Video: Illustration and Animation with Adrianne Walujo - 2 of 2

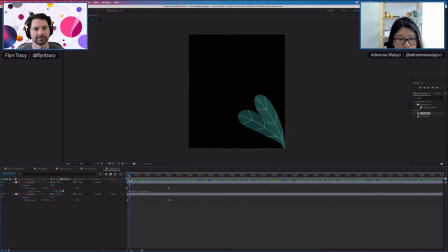It just has to show where the movement is and what's happening in the next scene. So it's kind of like more visual diagrams of what's happening in your animation. Right. I do like like I'm a pre-production person, honestly. Like I like concept, I like thinking about the style frames and like planning like the different things.
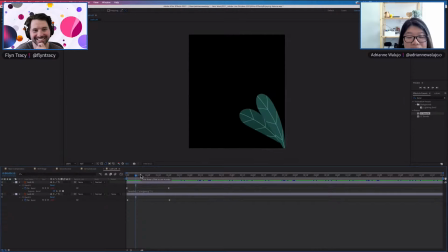Execution, like something that like I like generating ideas, but like executing them sometimes not
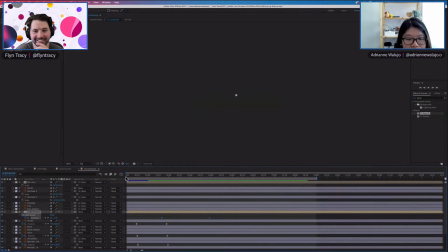as diligent on that.
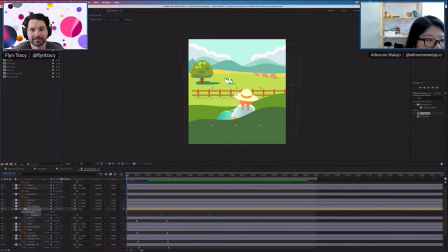So I go here, like I import everything here, and then I have like the first scene.
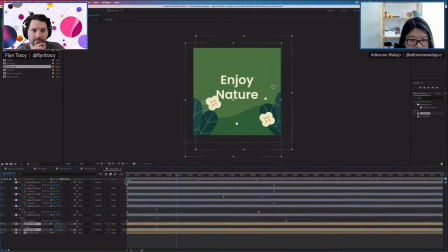So this is like the first one not in a main composition. So I have the foliage, and then like I have the flowers just moving. Another important thing that I learned from so I work like with an animator. So I did the illustration and she did the motion design. And what she also taught me is also
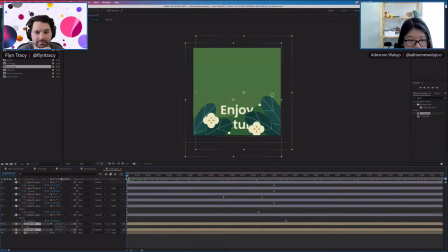like when animating something as simple as like the text, what really makes it, and like what really separates a more like a beginner to like a more expert is like how the movement eases. And right. Because
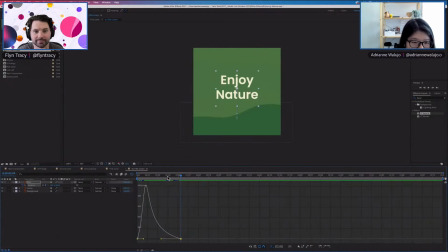there you go. And so like that's like you access this graph editor from here, like this section here where it looks like there's a graph. You click on that and the keyframes, and you're able to see this is the speed graph.
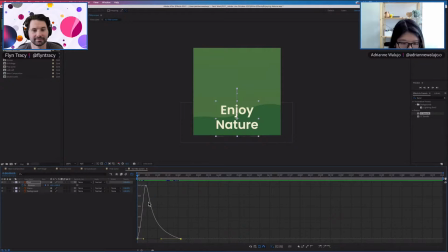So it's not value, like the speed, like it shows like how it slows down at the end. Right. Because again, in reality, like a lot of like it's very rare for something to move in a uniform speed. Like we know that. Again, like this is why animation, like you have to kind of understand how the real world works, and physics.
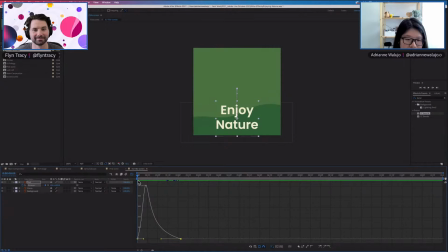Physics is not my strong subject. Like that's one of the things that. That's like, all right. Just get After Effects to do it for you. That's the thing. Just get After Effects, but like so you usually like what happens is you turn on easy ease for everything, and then you adjust the graph.
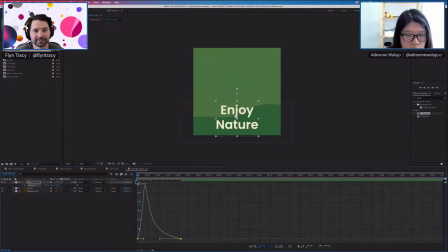And like yes, ever since like I pay attention to that, like it's like a simple thing that can really add. For instance, if I make it like really fast, it will have like a different kind of.
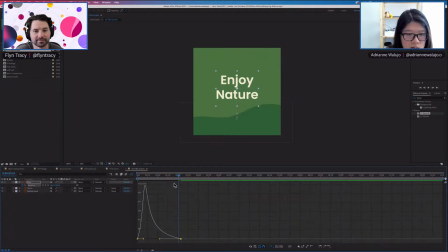So it starts off slow and it's become faster at the end. Right. So that's like, yeah.
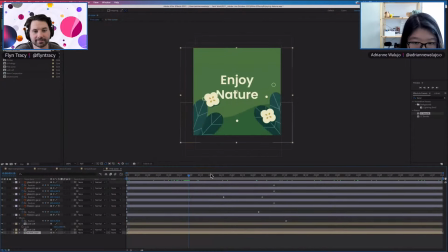That's the title screen, and then I added a few leaf movement at that. And honestly, like for a lot of these different elements, they're all just their position keyframing.
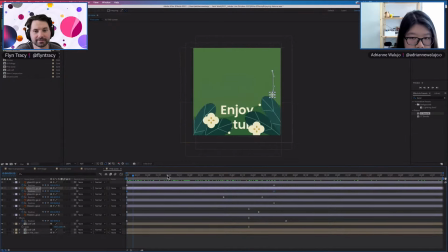So I guess this is a good example, like when you have like this kind of like flower and glow and all these decorative elements, it's okay to have them in uniform speed because they are not exactly a natural kind of movement,
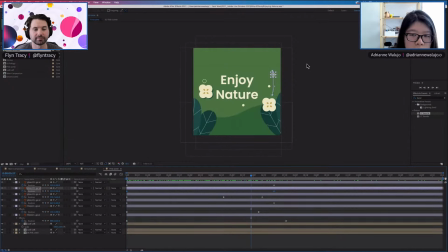and they're just like roaming and floating around. So that's pretty much what I did for the first scene.
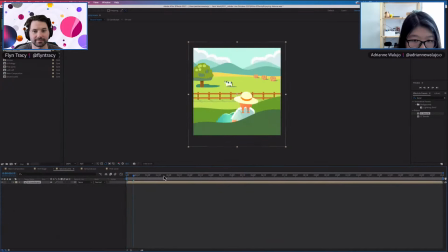And then I went to the second scene, which is just this.
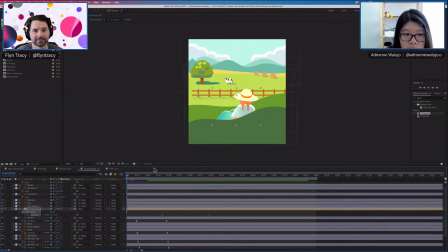Let's go to the landscape. I added like a bit of, like, I know that the camera is going to move up.
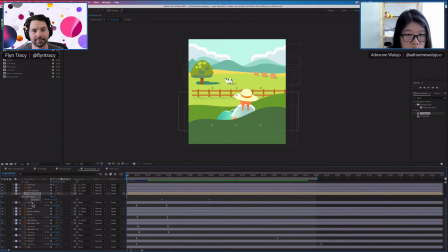So what I did as well is I added a bit of movement to the hills and the mountains, but I kind of give them some space between each other.
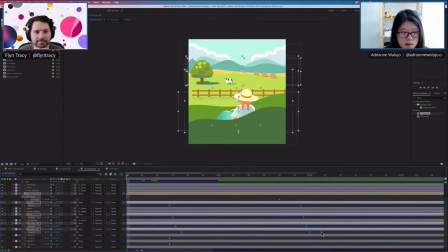So what does this kind of create like a fake depth effect to show that not everything has to be revealed at once. So when all the different layers of the hills are being like shown, it's not flat.
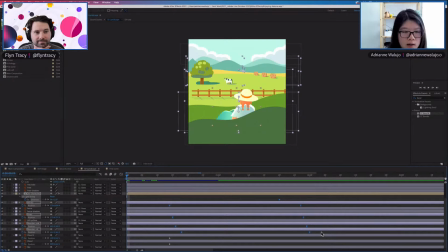It feels like there's like a different perspective or like a parallax effect. So that's what.